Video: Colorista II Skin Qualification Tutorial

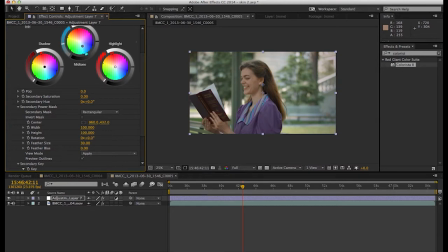[4:10]
But as you see, if we just start to drop our midtones toward kind of a cyan blue color, we're getting towards that look we wanted without even doing really any work. And her skin is sitting nicely right on top of that layer. We can even bring down our saturation of the background if you'd like.
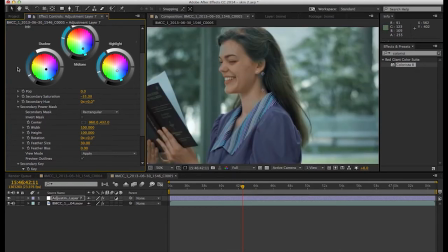[4:28]
And if we want her skin to be even more saturated, we can jump back into our primary,
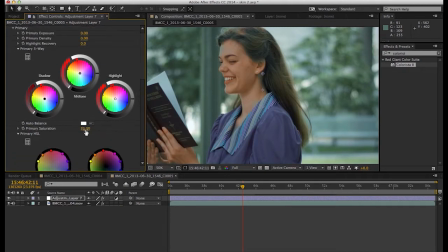[4:33]
add some saturation until we like the color of the skin, and then jump into our secondary,
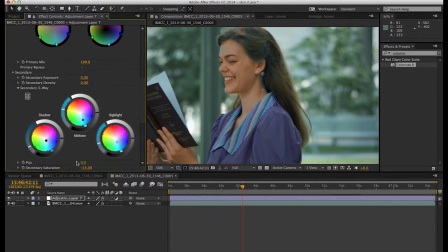[4:40]
and either just decrease the background,
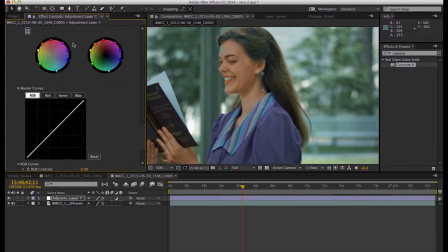[4:43]
or we go into our master and we can decrease the saturation in the entire shot overall.
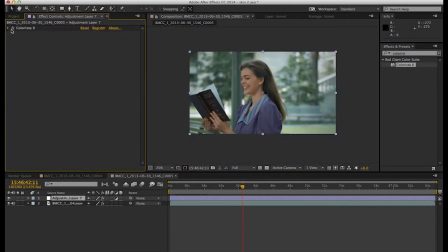[4:50]
And it's starting to look somewhere nice. And again, if you really wanted to make this shot something beautiful, we would probably go in and mess around with all of this stuff.
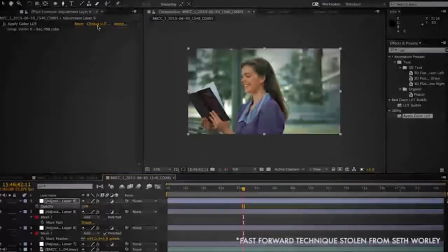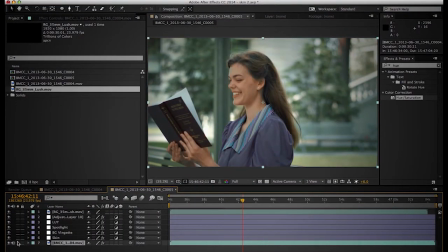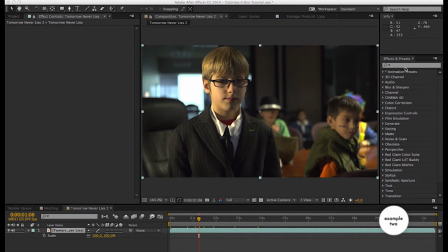[5:12]
So here we have another shot. This one's from an FS700. It's a little James Bond spoof we were doing with these kids.
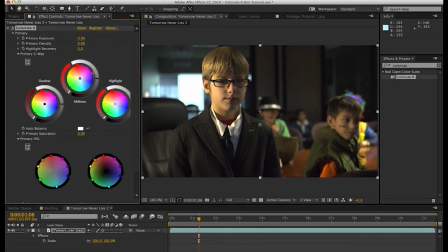[5:20]
So a traditional way to color grade a shot like this would be just to white balance it possibly, and then do a push-pull, which is the complementary colors.
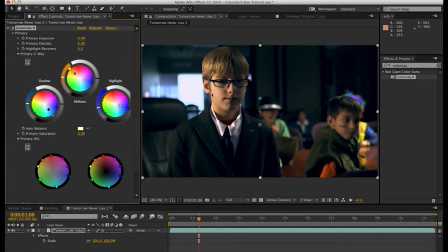[5:29]
So we would push maybe our midtones and our shadows in opposite directions to get this nice complementary color cast. And I've seen this on many, many, many DSLR and indie films, and it looks pretty good, but for some reason, it never looks like the movies.
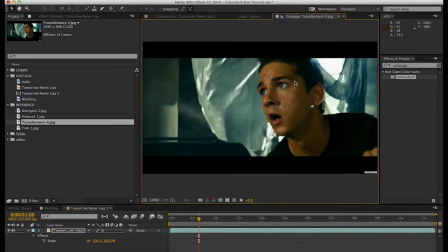[5:45]
It never looks like any of these other shots. To me, it's because those skin tones are contaminated in the shadows, and it's not really clean.
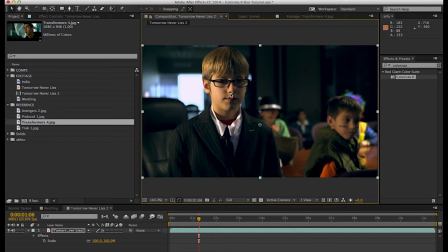[5:54]
It's not really, we're separating the background from the skin. We're just pushing different luminance values in different directions.
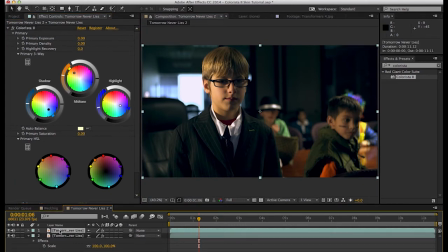[6:00]
So it's not really what we're going for. So we'll leave that there as an example. I'm just gonna duplicate this, and we'll call this one
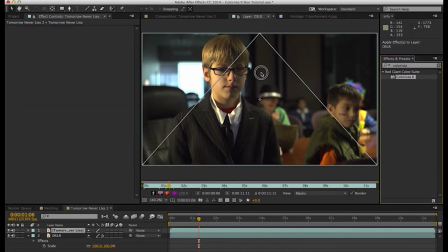[6:11]
DSLR, and this one will be our new one. So we'll drop our Colorista three-way keyer onto this. Let's color balance it, and as you can see there, it brings our background into that kind of nice
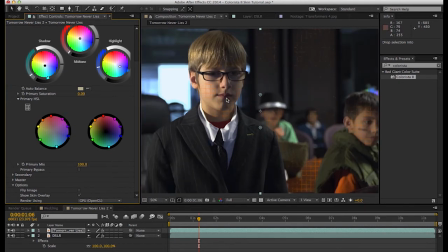[6:27]
teal color we want. Let's look at his skin real quick.
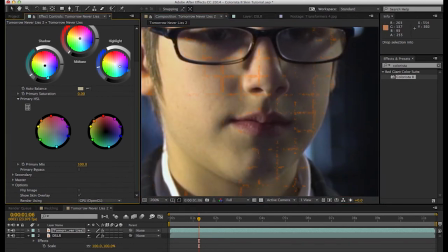[6:31]
We're getting some good separation there, so maybe we'll do a little bit more this way.
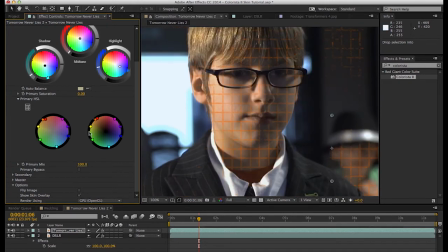[6:42]
Yeah, it's looking pretty good right there. Turn off our skin selector with the S key.
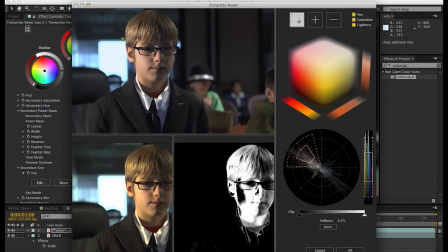[6:48]
Let's jump into our secondary and grab the keyer. Now, grab all of his skin there. And just start messing with it until we get what we're looking for.
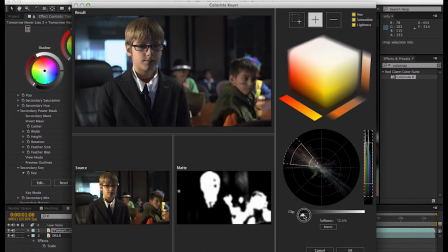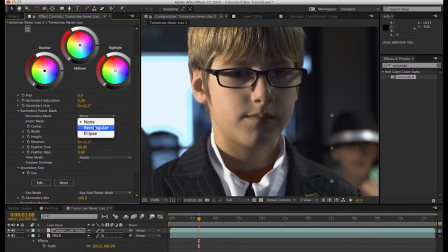[7:09]
All right. Now we'll again create a rectangular mask
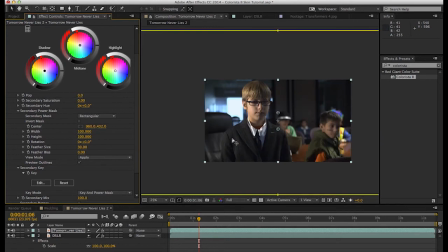[7:15]
and make it really big just to cover the whole frame. Choose power mask minus key, and we should have control over only the background to do with whatever we want and leave our skin tones alone.
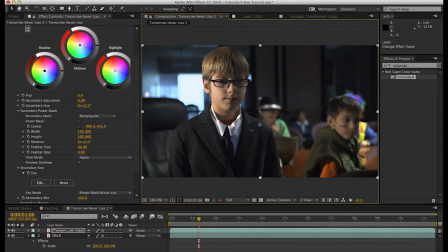[7:32]
So let's take a look at this and drag our background towards this teal blue color. Maybe our shadows down that way, not too much though.
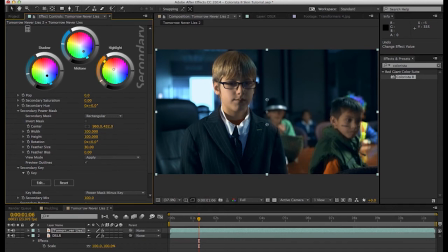[7:43]
Let's leave our highlights pure white, or in fact fight back a little bit, just so his shirt that was white doesn't go totally blue. Looking good. And drop our saturation a touch, just a little bit, somewhere like that.
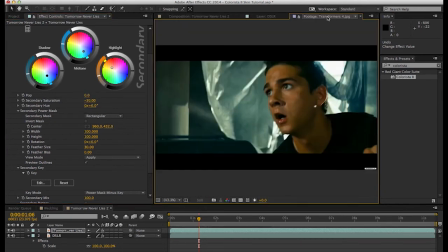[7:59]
Look at where we are.
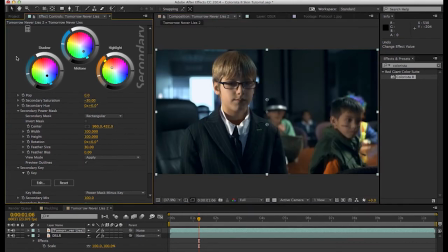[8:02]
Somewhere like that.
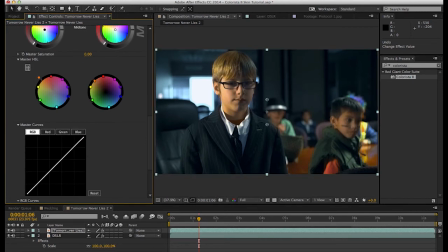[8:04]
And then we can come down to our master here and add more color to those skin tones if we want him to look like Shia LaBeouf. Somewhere right there is pretty accurate, I would say.
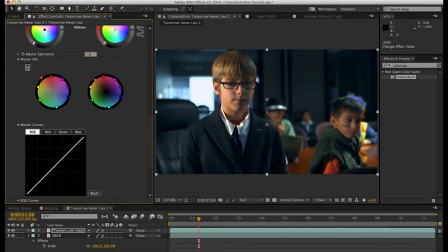[8:17]
And maybe drop our overall saturation just a touch more. And there is something that is way closer to that film look than just this push-pull DSLR look to me.
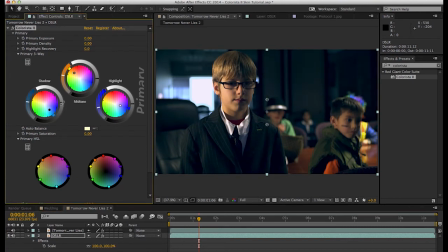[8:29]
Again, it's all a matter of personal preference, but our new look is getting there much closer than that crazy push-pullness. So, in my opinion, I like qualifying the skin tones and dealing with them separately much more. And if we wanted to totally finish off this shot,
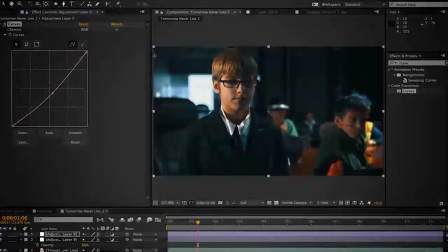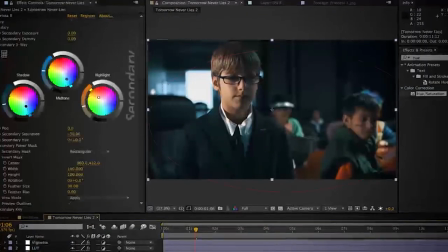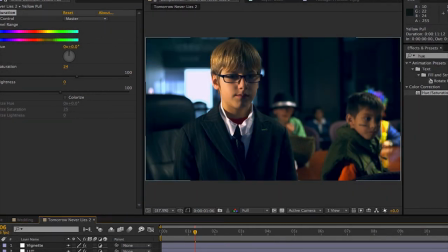[8:59]
and to me, that is quite a big difference in the look of the film between the old push-pull method
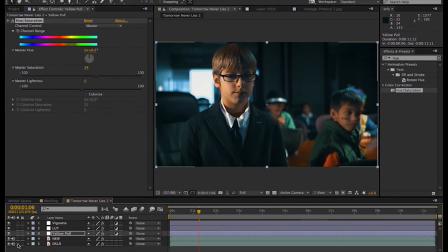[9:08]
and a little bit of skin qualification thrown in there just to keep our skin nice and clean.
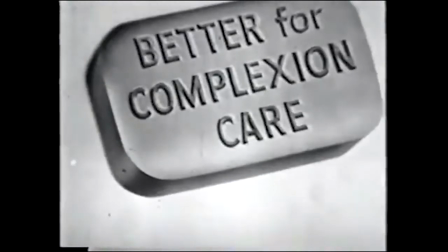[9:13] One soap is proved better for complexion care. That soap is Palmolive.
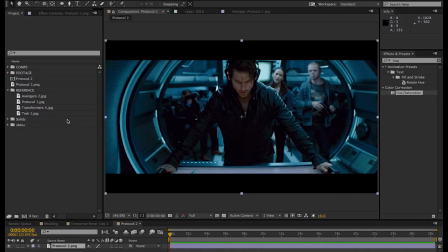[9:18] Yes, Palmolive.
Hey, well, thank you guys for watching. I hope you got something out of that. And now's probably a good time to confess that I am actually partially colorblind. Not like grayscale colorblind, but, you know, blue and purple.
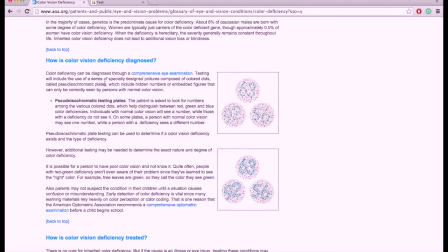[9:31]
It's always been a problem. I'm not going to lie. Are they really different? I'm not sure.
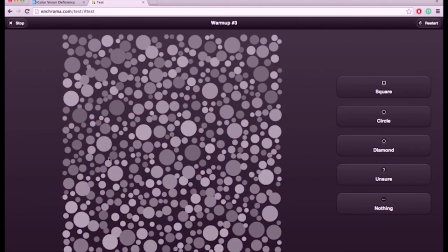[9:35]
It's a real disease, but tests like this, I have no idea what that is, so we'll just guess, right?
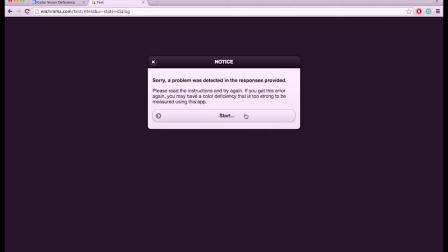[9:42]
Thought so.